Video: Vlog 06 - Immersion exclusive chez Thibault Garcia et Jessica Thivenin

bonjour et bienvenue dans cette nouvelle vidéo où cette fois-ci on va filmer les 1 an de la petite Lee Wayne, donc qui est la petite de Jessica et Thibaut, qui sont donc des influenceurs. On doit faire une petite vidéo pour format réel pour qu'ils puissent en fait le poster sur leurs réseaux sociaux, et un petit format plutôt pour du YouTube, une vidéo un petit peu plus longue et un peu plus familiale, on va dire. Allez, là, le but dès qu'on arrive, c'est de se mettre en place le plus rapidement possible. Les invités arrivent à 14h. On va prendre juste une toute petite partie du matériel, on va aller dire bonjour et tout ça. Et après, on va vite se mettre en place pour pouvoir filmer tout ce qui va se passer. Allez, go!
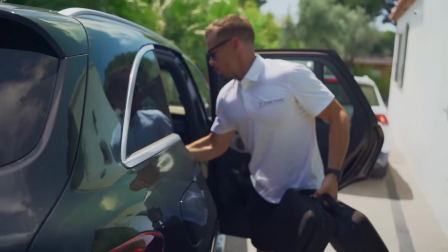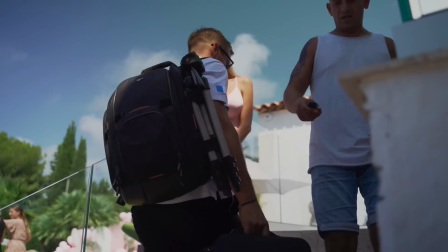Allez, on se met en place rapidement. Donc là, le but, c'est de filmer toutes les préparations, tous les préparatifs qu'il y a eu donc pour l'événement, pour essayer de mettre ça en avant le plus possible, et surtout avant que les invités arrivent, parce que ça permet de pas avoir de trous sur les plateaux ou autre. Donc on va sortir les deux boîtiers. Allez, donc là on va utiliser principalement 24-70, 70-200, 70-200 pour tous les moments volés. Donc on va essayer, surtout pour les invités, en fait, d'avoir les réactions les plus naturelles possibles. Donc on va essayer des fois de se camoufler un petit peu, faire semblant de shooter ailleurs. Et en fait, on va prendre un invité parce qu'il a une bonne réaction, il a un sourire, etc. 24-70 pour avoir un petit peu de proximité, faire des plans un petit peu plus larges. Filtre ND pour tous ceux qui veulent aller voir la vidéo où on casse le filtre ND.
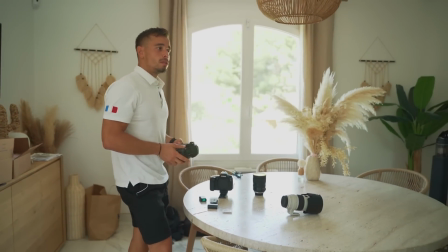[1:47]
Ludo, ouais, dis-moi tout. On fait les vidéos et après on mettra les parasols sur les vidéos, sinon ça va pas faire beaucoup quand chaque fois la déco.
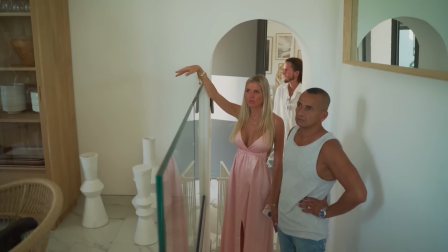[1:53]
Ouais, commence par les vidéos, alors il y a des gâteaux et tout, puis ils vont fondre. Ouais, ça va. Et après tu fais le drone.
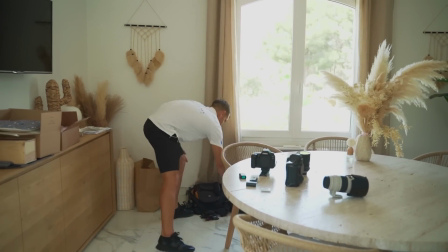[1:58]
Ouais, ça va. On se mettra à côté. Top, on fait comme ça. Alors, du coup, ce que je vais faire, c'est 24-70 sur le 5D, changer les objectifs.
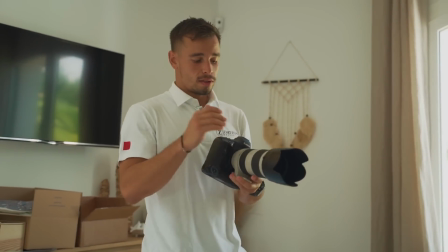[2:07]
Hop. Et celui-là, 70-200, on va shooter la plupart du temps en slow motion.
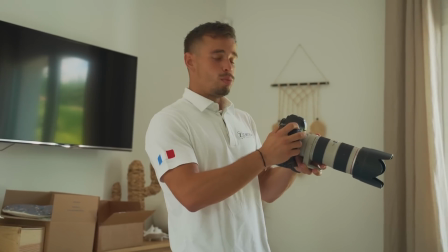[2:12]
Ça va nous permettre d'avoir des images avec le plus d'émotions possible, parce que c'est un anniversaire, c'est tout mignon.
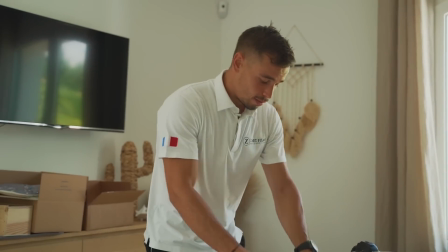[2:17]
La petite, le grand frère, on va essayer de capter les meilleures images possibles.
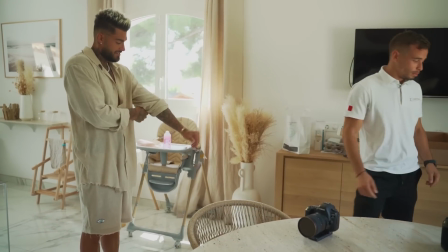[2:22]
Ça va toi? Ouais, toi? Ça va, impeccable. Donc on essaie de lancer un petit peu les vlogs. Ok.
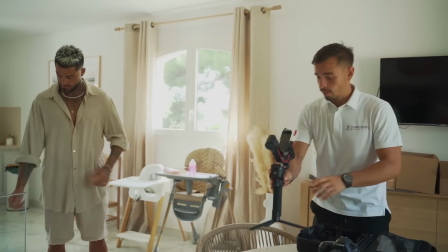[2:27]
Pour montrer un petit peu ce qu'on fait en prestation pour les entreprises, pour tout le monde. Okay.
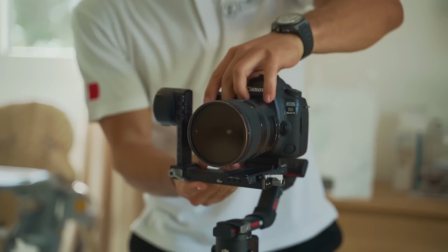[2:32]
Du coup, merci d'avoir accepté, c'est top. On vérifie qu'il y a bien la batterie, parce que des fois, on se fait avoir.
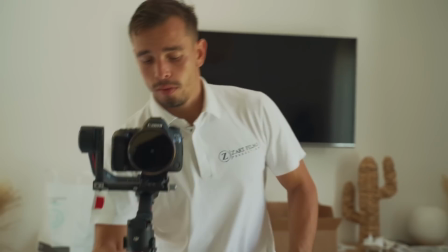[2:38]
Calibration toujours super, hop, et regardez maintenant une fois que c'est stabilisé, et ça nous permet d'avoir les gestes les plus fluides possibles.
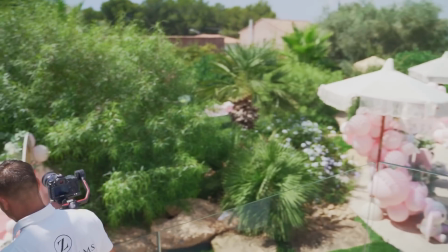[2:46]
Et bonjour, ça va? Allez, go, on va se mettre en place. Bonjour, bonjour, ça va?
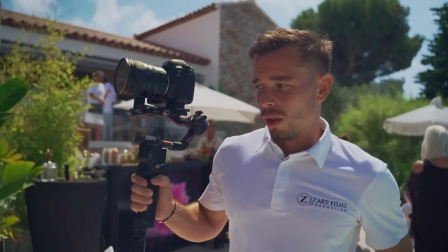[2:53]
Ça va ou quoi? Ça va. Ouais, donc là on va essayer de prendre un petit flou d'arrière-plan et d'avoir le buffet en entier.
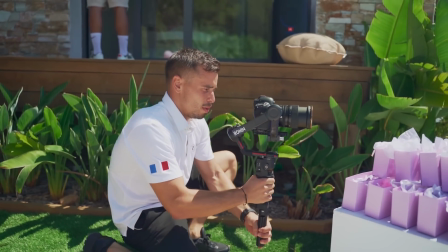[3:02]
Là, en ayant en fait des objets derrière, ça va permettre de donner une image un peu plus artistique, un peu plus cinématographique.
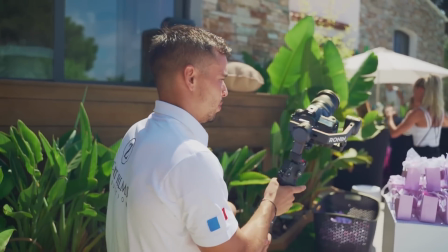[3:08]
Hop, et hop, on bascule en mode portrait.
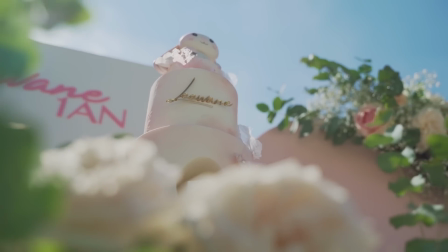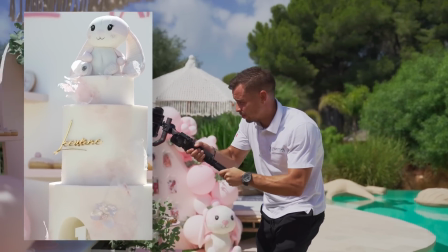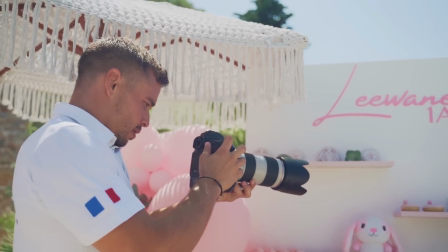[3:23]
Alors là, on change d'appareil, c'est pour avoir une plus petite profondeur de champ en fait. Hop.
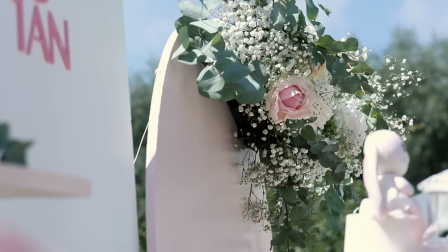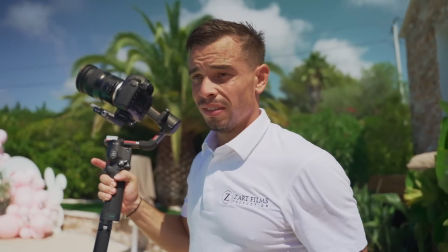[3:34]
Alors les débuts en général, c'est assez sportif, on court un petit peu de partout. Voilà, je suis vraiment littéralement trempé, c'est ça de vivre dans le sud.
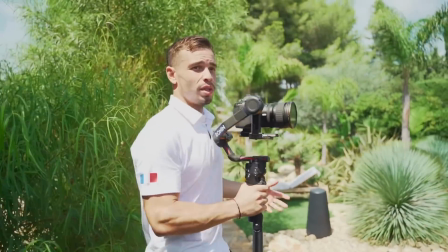[3:41]
Alors là, je vais regarder un petit peu s'il y a des trucs qui peuvent m'intéresser. Je sais que je vais faire un petit passage en drone après.
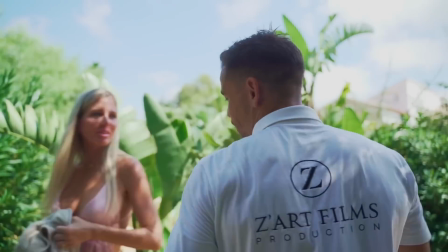[3:46]
Vous suivez? Ouais, on fait ça. Vous filmez? Et bientôt en fait, il y aura un caméraman qui suivra le caméraman.
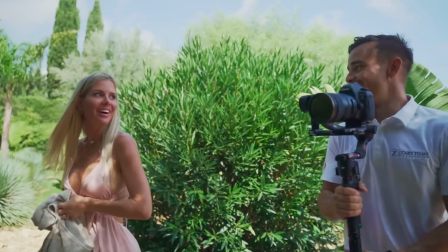[3:51]
D'accord. C'est beau, hein? Toujours plus de caméra. Ah, ça c'est sympa ça.
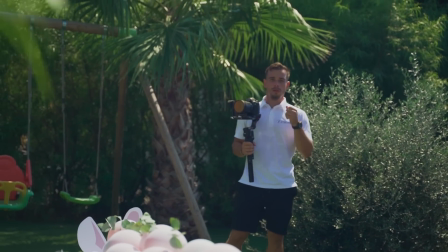[3:55]
Ce que je vais faire, c'est que je vais essayer de prendre un petit peu des plantes bien vertes pour essayer de donner un beau contraste entre le blanc et le rose et le vert des plantes.
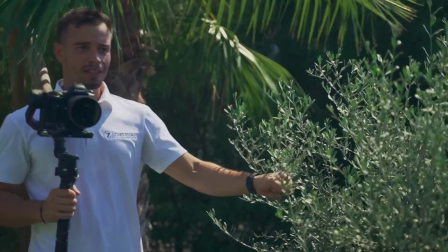[4:04]
À moi de chercher, trouver mon petit buisson. Celui-là me plaît pas parce que le vert n'est pas assez flashy. Celui-là me plaît pas mal, mais il y a beaucoup moins de place.
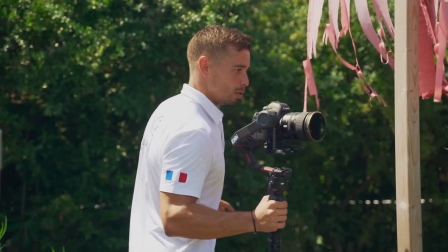[4:10]
Je passe dans le bateau de pirate.